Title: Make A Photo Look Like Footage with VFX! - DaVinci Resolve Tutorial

In this video, we're going to take a still image and make it look like it's footage.
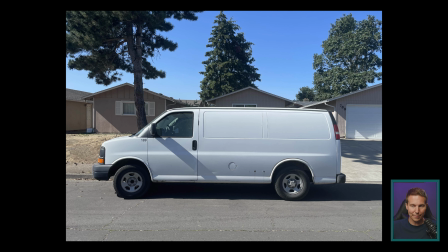Going from this to this kind of thing here. This is a great technique to use if you don't have stock footage or if you don't have a shot of what you need, but you're able to grab a still off the internet or snap a picture with your phone, which is actually what happened to us in our latest little project, the Craigslist Vampire.
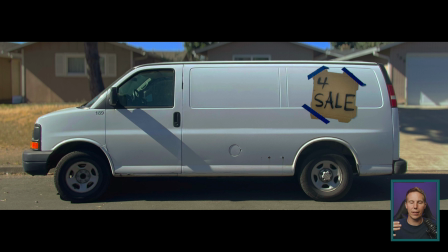So we needed a shot like this to cut to in the edit, but we didn't have an opportunity to actually go out and shoot some nice video of a van. We didn't have a van. This may or may not be somebody's van. We don't know.
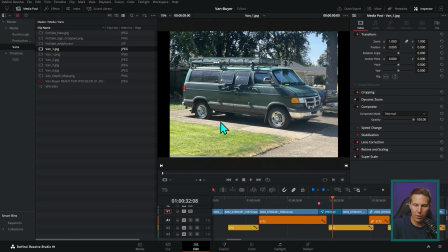And so Sweet Dan, on his way home from work one day, just went around taking pictures of random vans
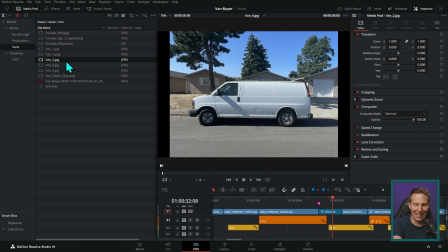that we thought might work for this thing. And so these are just shot on an iPhone.
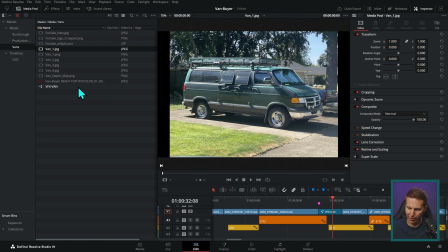And the very first thing that I would recommend that I totally did not tell Dan to do is to get a shot where there aren't trees in the background, because pretty much what we're doing here is going to be a dead giveaway if we have trees and they're not moving in the wind.
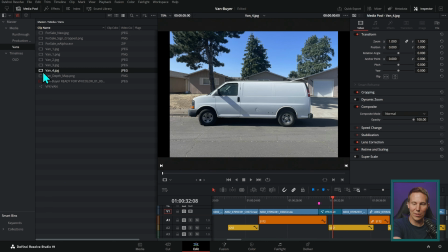So a lot of these have trees, so many trees. But this one, even though it has trees, it's less of a big deal. So this is why I went for this still for our shot here.
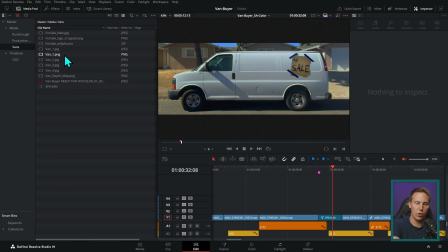The first thing I'm going to do is just give you the easy version, just the ridiculously easy version, okay?
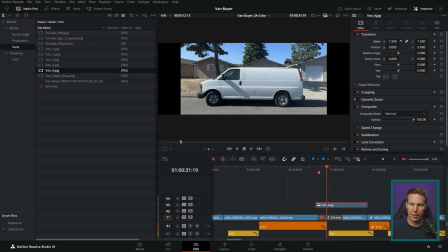Drag this into the edit page in Resolve, scale it up, and then go to Effects, Open Effects.
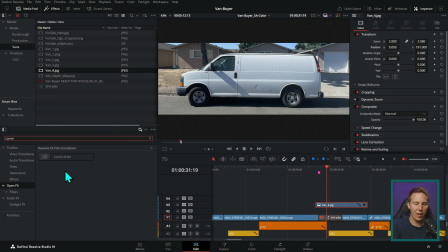And if you have the studio version of Resolve, the paid version, there is an effect called Camera Shake. Drop that on there. And guess what? With a little bit of tweaking here, we have sort of an illusion that this is actual footage because it's, you know, kind of has a shaky camera. Now, this only really works if it mixes up with other shaky camera shots.
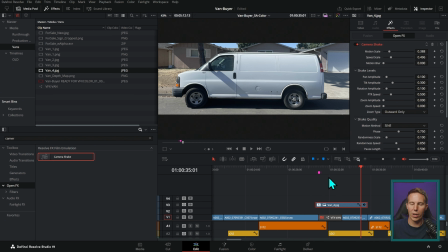If everything's locked down, it might be weird to cut to something with a shaky camera. In fact,
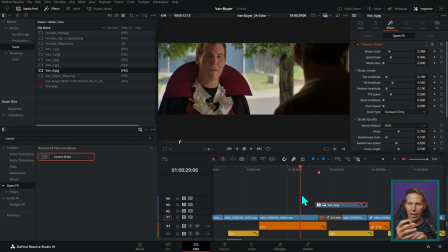this whole thing was shot locked down and we added camera shake to all of the shots literally just to make this shot look a little better. It's so cheap, such a cheap trick. But this little camera shake is actually added in post.
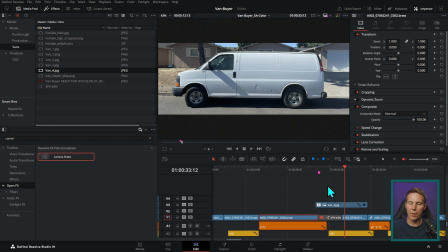And that's just so it doesn't feel weird when we go to this shot, because it's a little bit more convincing if you have a little bit of movement to the shot. Okay. So that's the easy version, but we're going to get a little bit more advanced, we're going to go a little bit crazy here.
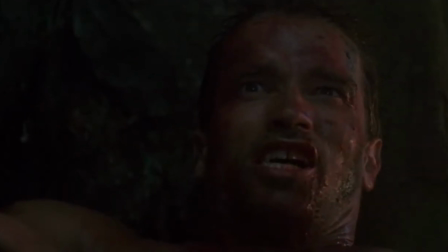Come on, do it. Do it!
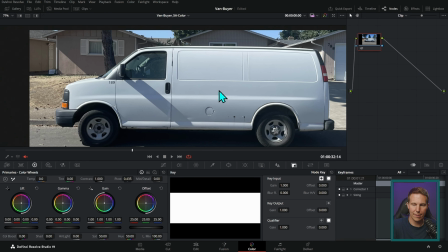There are a few things that are pretty obvious when you start mixing this shot with the footage around it.
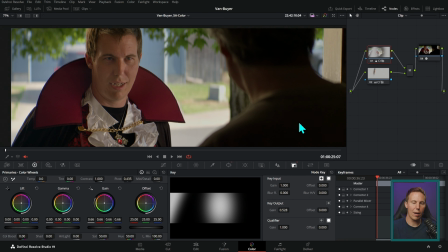One of them being it's shot on a totally different camera. The colors are different. The depth of field is different.
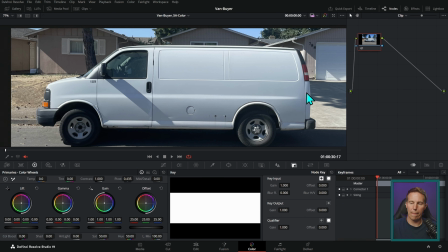The lenses are different. There's so much stuff that's different here. The depth of field here is just pretty much infinite because, again, this was shot on an iPhone.
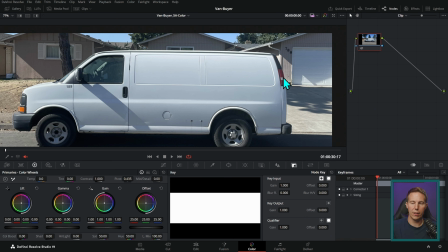It doesn't tend to have really shallow depth of field. It was a bright, sunny day. There's no ND filters.
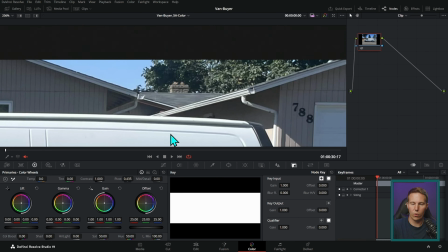It was just a snapshot, right? And so the background here is going to be just pretty much as sharp as a photo like this can be.
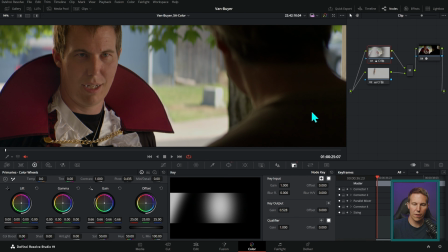And so mixing this footage with this footage, it just looks very different.
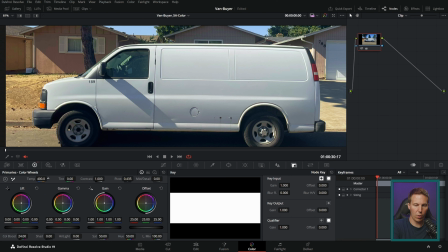So some of this we can fix just, you know, by pushing maybe a little color boost into here, maybe taking the temperature a little bit warmer.
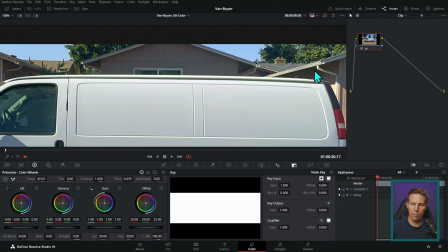That's going to feel a little better right off the bat. But the sharpness and kind of noise here is what gets me.
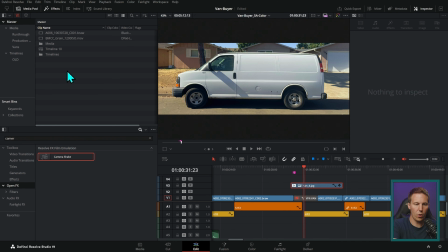So let's do a little bit more advanced version here. Let's go over here to the media pool, right click and say new fusion composition. And we'll call this van 2 because I already made van 1. Okay, so van 2. And we're just opening this up in Fusion.
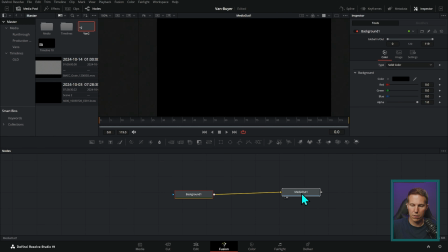I'm going to drag a background node down here, and it's going to default to our project settings. What we actually want is the resolution of our timeline, which is kind of weird because it's anamorphic. It's 3840 by 1440. Okay. That's a nice widescreen format here.
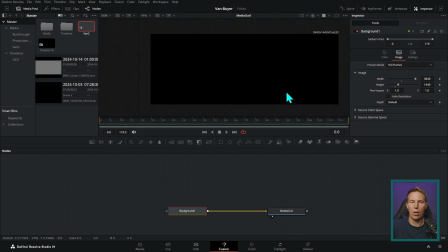And this is going to set the resolution of our canvas. Okay. The background always sets the resolution. So now, let's grab our van picture, van2.jpg, and merge this over.